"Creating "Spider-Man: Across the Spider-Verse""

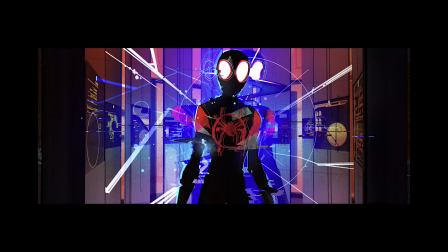[16:32]
We're building possibilities, and then feeding that back into the storytelling of it all to enhance it and push it further and give the directors, producers, writers, storyboarders, animators, everybody these tools to push their performances. You really, and that's the key term, pushing it. You never want to be complacent.
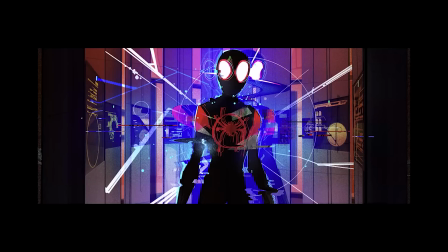[16:50]
You always want to push beyond what you think is possible. Go too far, because if you go too far, you're going to see things that might work once you pull back and when you're looking for your final look. But that's really the key for all of this, is just really go too far and push things.
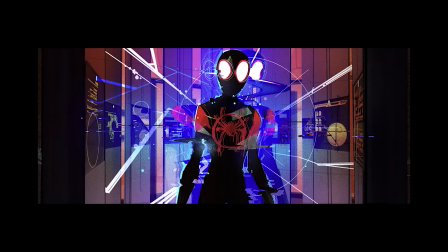[17:05]
Yeah, it's a ladder of creativity that we are all walking up together and discovering what our potential is. Okay, but the unique challenge of this film is that it's not really one film, but it's actually 6 unique films put together.
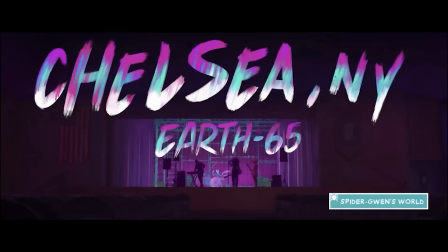[17:20]
And as we travel across the Spider-Verse, those same principles are going to apply.
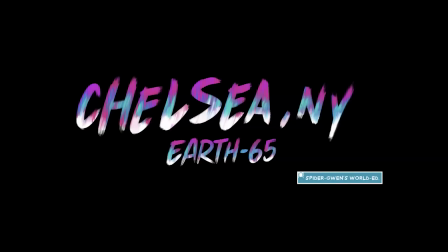[17:25]
We go to the world of Gwen Stacy's world in Chelsea, New York, Earth 65.
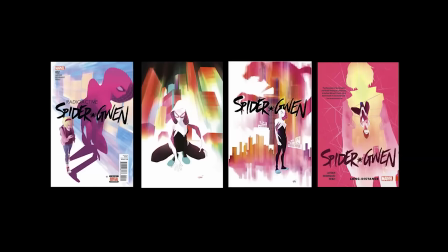[17:31]
And we wanted to, again, go back to and pay homage and what is that experience of the comic book? It's different, a little different in Gwen's world. She's a different character. So Spider-Woman, aka Gwen Stacy, was created by Jason Latour and Robbie Rodriguez in 2014.
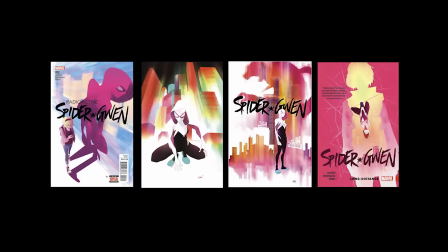[17:48]
And we're inspired by these fantastic, colorful, and expressive comic book covers from her series. I think this was the audience's first real attachment to the character. And these would become the guide to her world and her emotions.
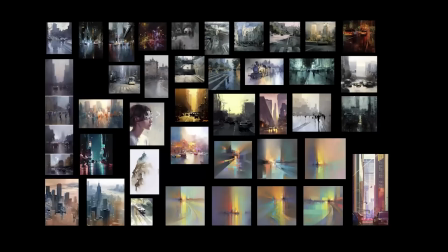[18:00]
But we wanted to push, right? We want to push and go back to the core of the idea of who she is. And so we wanted to aim beyond what those covers did, what they aspirationally were trying to become.
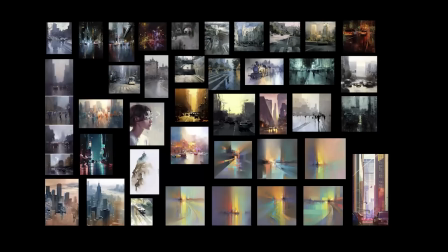[18:14]
The comic books, you know, unfortunately are done usually under harsh deadlines and have to move quick. And we've got a little bit more time, and we want to go a little further and achieve what it feels like in one's mind's eye to experience these comic books.
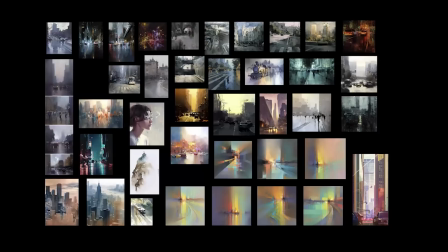[18:28]
And so we decided to lean further into the wet and a wet medium, the streakiness, where colors can flow freely, just like Gwen's emotions.
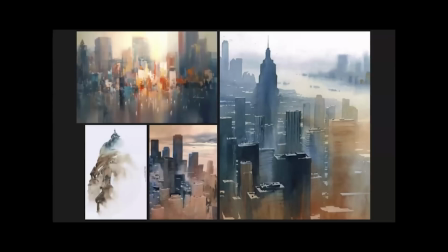[18:37]
That watercolor feeling is what would represent the emotional fluidity of Gwen and her world. She is this mood ring. Her emotions are exploding out of her and leaking into her world and taking over as her point of view changes emotionally from this to that to hot to cold.
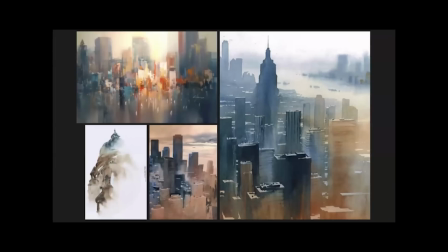[18:56]
We want all that experience to be right on screen. And this was actually one of the first pieces of references that we saw on the ImageWorks side of how this world would look. So it really, especially that one on the right, I still think about that painting and just thinking, how are we going to achieve this, and what rule sets are we going to set up,
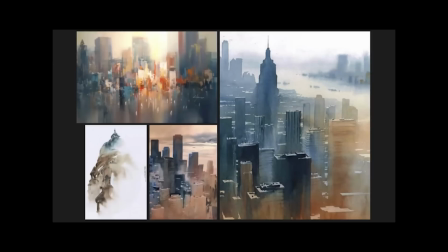[19:12]
and how are we going to live in this environment? And so that's a great theory. Now, how do we put that into practice?
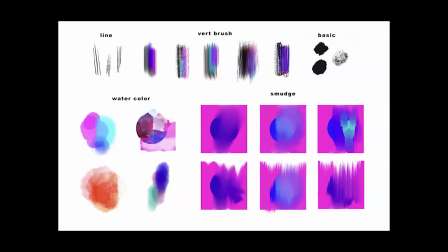[19:16]
Now, I will work with the team and reduce that idea down into a small set of mark-making sort of guidelines. We don't like the word rules, but guidelines. And so we need this emotional fluidity, this wet into wet.
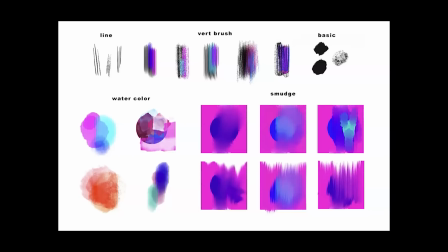[19:32]
We're gonna create Photoshop brushes that do that and have this guideline here that we can pass off to ImageWorks and all the artists to represent, to help represent this world on screen. The smudging, the watercolor, the more traditional line work.
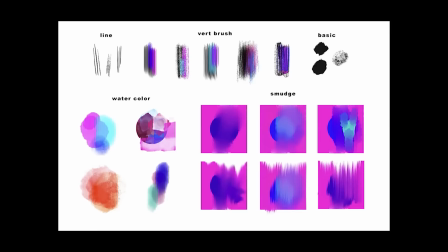[19:48]
Gwen's sort of an old soul, right? We wanted her to feel a little less digital, so we're going to go with that more pencil style line work.
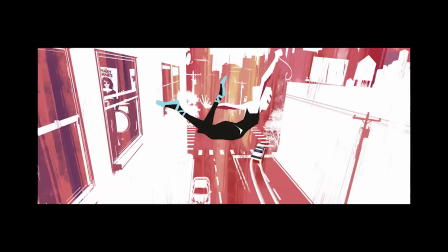[19:56]
while still maintaining that graphic sensibility and design language that's so iconic to those covers,
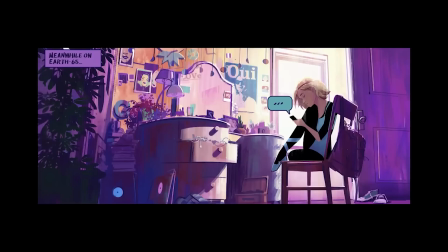[20:02]
right? Creating a world in which it's fluid and we don't respect geometry. We don't respect the lighting from shot to shot. It's all emotionally driven here because, as I know, when I was a young teenage girl and my emotions took me over,
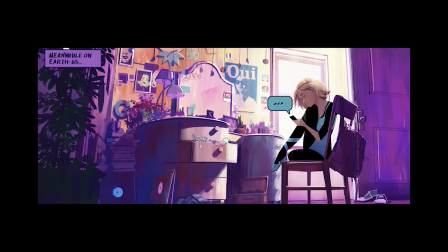[20:20]
that's what the world truly feels like and looks like from someone's perspective. And so we start painting, right? We're painting and we're painting and we're doing exploration. We're trying to find the right feeling and the emotionality.
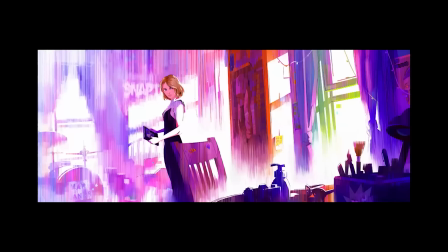[20:33]
And eventually we get to a piece that we feel really satisfied with.